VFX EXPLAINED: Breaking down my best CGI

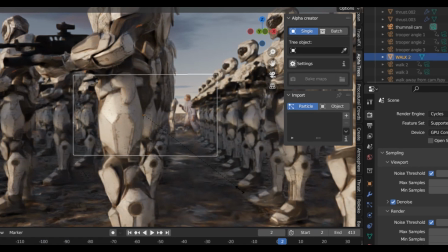[4:02]
I put this footage right in the middle of my army, making sure to get the scale correct, so that I looked just a bit shorter than the soldiers.
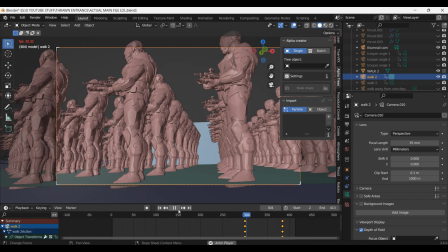[4:10]
Next up, I added in a new camera, and animated it to track alongside the army and myself.
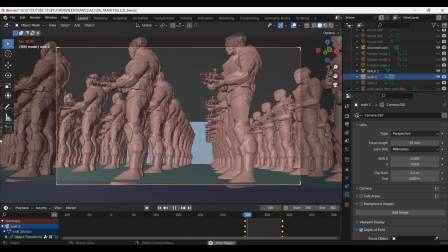[4:16]
I used noise modifiers on the rotation axes to give it a handheld look.
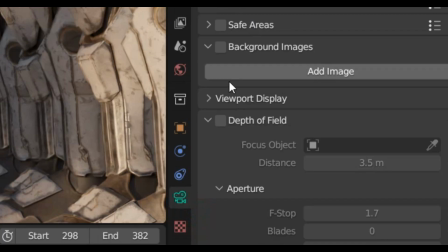[4:21]
And since the footage of me was in fact quite terrible, I set the focal distance to be on the soldiers so that I would be out of focus. Yep, I know, I could have just filmed a better shot and keyed it out correctly and I wouldn't have to be out of focus, but um, yeah. Oh, and there's the shots of the ship. I got that from Sketchfab, I cannot remember what it's called, but it is on screen right now. I simply brought this ship into my scene and did some very basic animation for it.
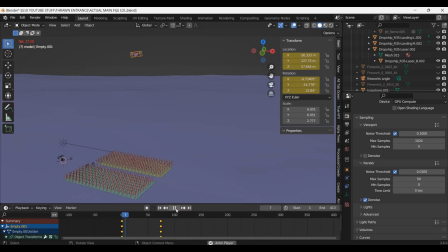[4:56]
It kind of just moves in a straight line. For the landing sequence, I moved across to my timeline to when the ship would be landed and set the model up to be in its landing position. I added a keyframe at that point, then went back in the timeline and added another keyframe to where it would fly in.
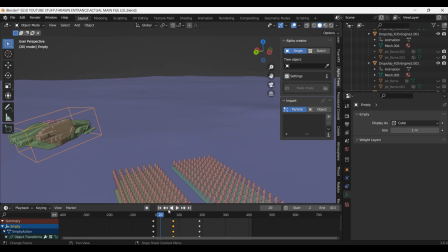[5:15]
I then went through adding extra keyframes to give it a bit more variation and just make it look better.
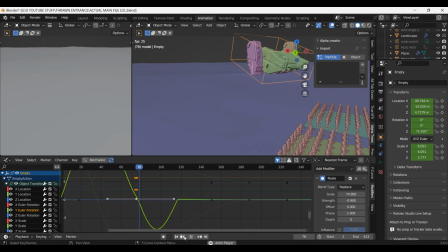[5:22]
And once again, I used noise modifiers to give it that real wobbly feeling as I went down landed.
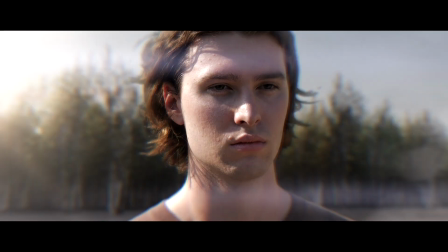[5:28]
I brought all of the blender stuff into my compositor of choice which is HitFilm Pro to do compositing.
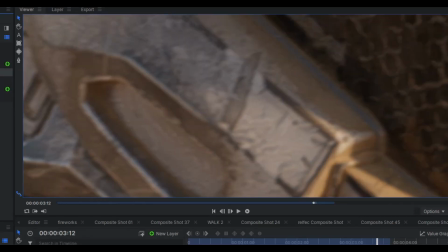[5:37]
I gave all of the CG layers a slight amount of blur just to take those perfect edges off of them.
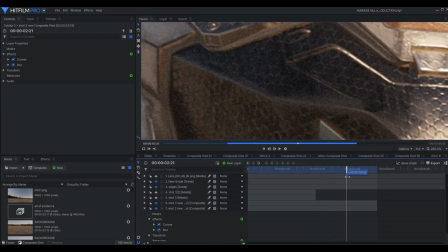[5:43]
A bunch of grain was added to make it look like they were actually filmed with a camera. Then on the live action footage I darkened them a bit to make it look like sunset.
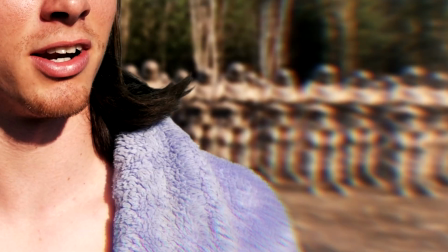[5:51]
I also added some dust kicking up just to add a bit of life to the shots.
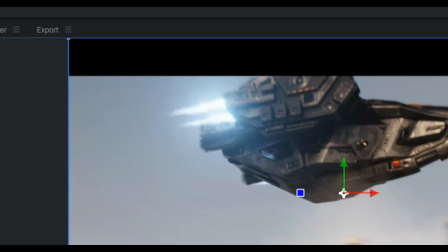[5:55]
To tie everything together, I used some lens flares and lens dirt, just to make the camera lens look a bit grubby. Um, yeah, so that's about it. I hope you learnt something. If you have any tips and tricks for me, put them in the comments, I'd like to learn more. Um, yeah, that's really about it. Goodbye.